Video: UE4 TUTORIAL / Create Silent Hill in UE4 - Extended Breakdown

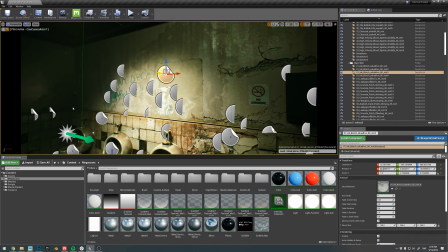16:16 So this one is actually very, very strong, but what I did is I just lowered the opacity,
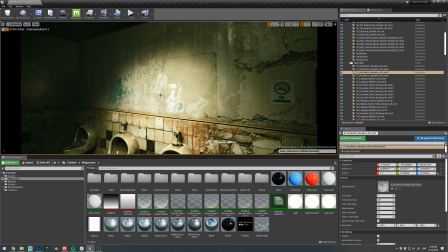16:22 and then I put another sort of decal on top of that, and then I put this repaired plaster on top of that. Everything with slightly lower opacity than the other, so it sort of just builds up and looks really realistic and believable.
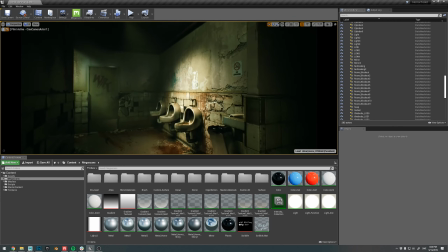16:42 At least I think so. And yeah, that, I mean, I guess that goes for pretty much everything.
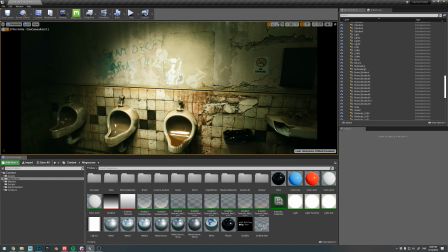16:50 Like, don't like be subtle. Like, don't overdo it.
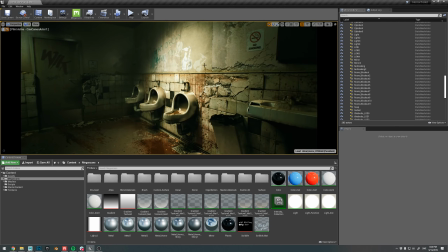16:57 Yeah, Jonathan, did you have anything to say? Yeah, so we mentioned this last week in the call with, I can't even remember his name for the life of me. Jack. Jack. Gosh, I feel so silly. And with Jack, we were talking about how a lot of these details are just,
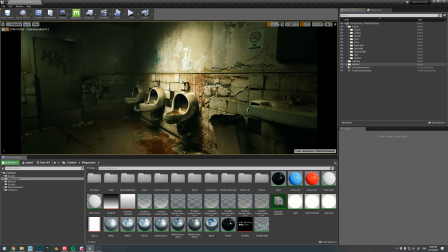17:16 you have to approach this as though you're sculpting something or you're drawing something.
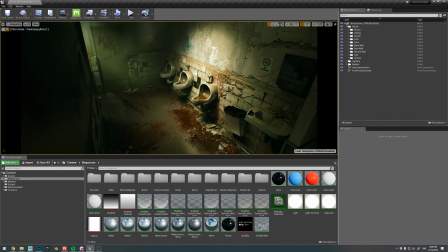17:20 When you're putting decals on a wall, true, a lot of that is done for you because the decal is the final product in a sense. But how you apply them and the way that you did this is you approached it in a way that most artists should approach things. You start with the blockout form, and then you continually refine until you get to the fine details.
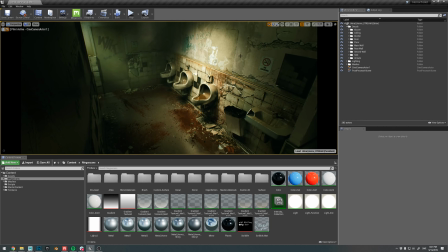17:38 If you immediately go for that fine detail, all that stuff that you put on the wall there would have just looked overpowering, and it wouldn't have blended together very well. Yes, exactly. So the way you did it is brilliant. I mean, it really just highlights how strong a decal-based workflow is and how much it can push the visual fidelity of these scenes.
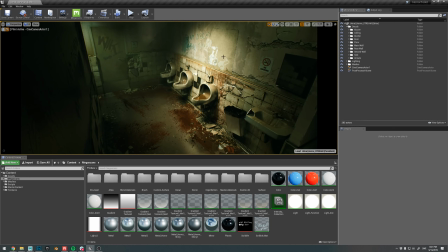17:58 Thank you. And so,
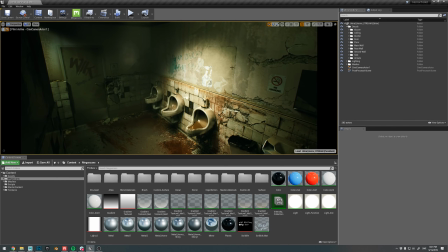18:05 but then on the other hand, there are
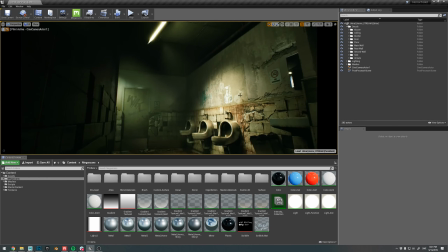18:08 areas where I use decals really heavy-handedly and where it actually works really well.
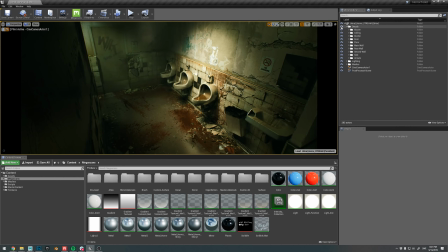18:15 So actually, if I just toggle the decals on and off, you can see just how much they add to the scene. So here with it off, and here they are on. So you can see it just transforms the scene entirely.
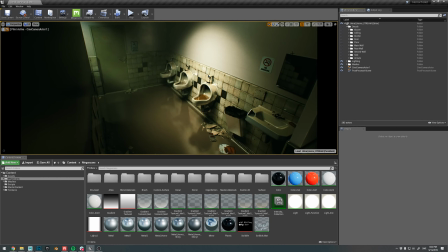18:32 Like, this is, if you sort of look past the grading, this is very similar to the clean version. And so really the decals is what transforms it.
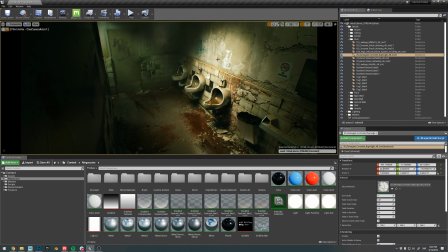18:45 So what I was saying before about the decal where I was really heavy-handed was this one, for example.
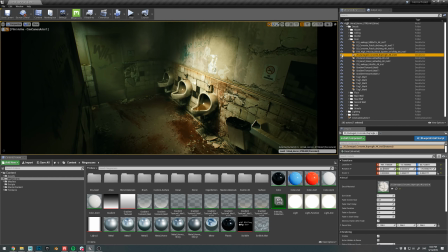18:51 So if I toggle this on and off, you can see like it's a really strong decal, and I've really boosted the normal information, like normal strength in it.
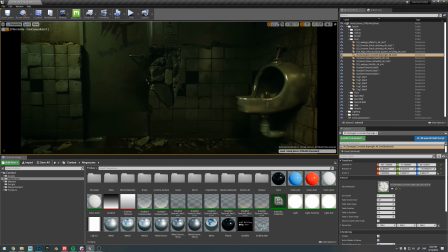18:59 But I think it looks good. Like unless you go extremely up close at an extreme angle, I think like this works really, really well,
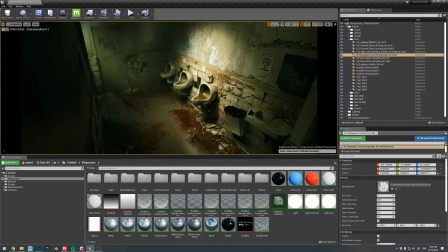19:08 and can save you a lot of geometry data or geometry. So I use the same thing over here, this one here. But I'm doing the same thing here, like I'm layering.
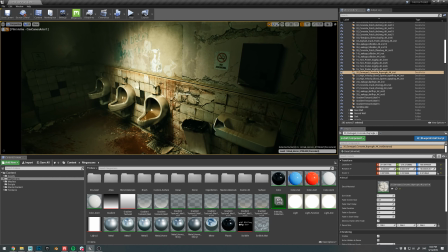19:22 So I put this like thin crack in the middle there as well, and sort of accentuate the middle part there where there's supposed to be like a
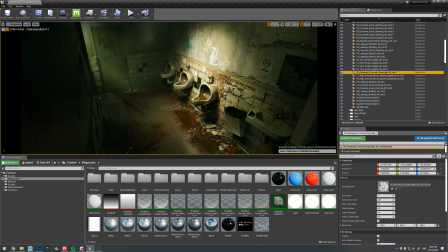19:31 separation between the tiles, etc. And so how could you optimize this?
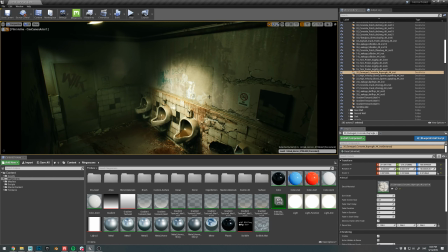19:39 So
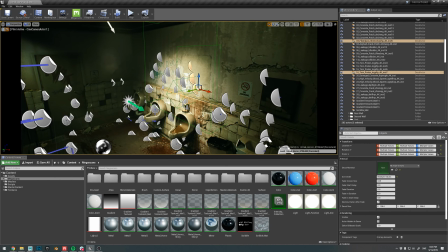19:43 I didn't do it, but I know I really wanted to. But yeah, I had some other things on my table, so I didn't have time to do it, unfortunately.
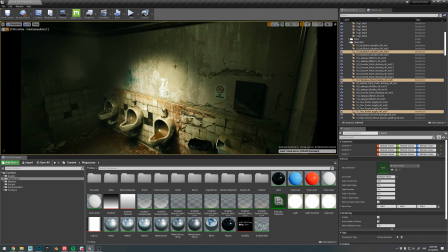19:50 But what you can do is you can very easily sort of just merge a bunch of these decals together in Photoshop or whatever tool you want to use.
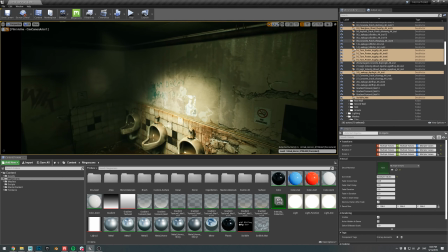19:58 Like you could take all of these decals, just make one mega decal out of it, or maybe not the last one that I chose there.
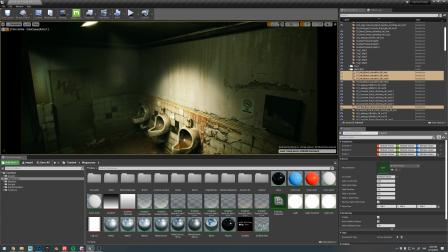20:06 There we go. So then you just have one draw call instead of these 5, I think it is. So that's one thing you could do.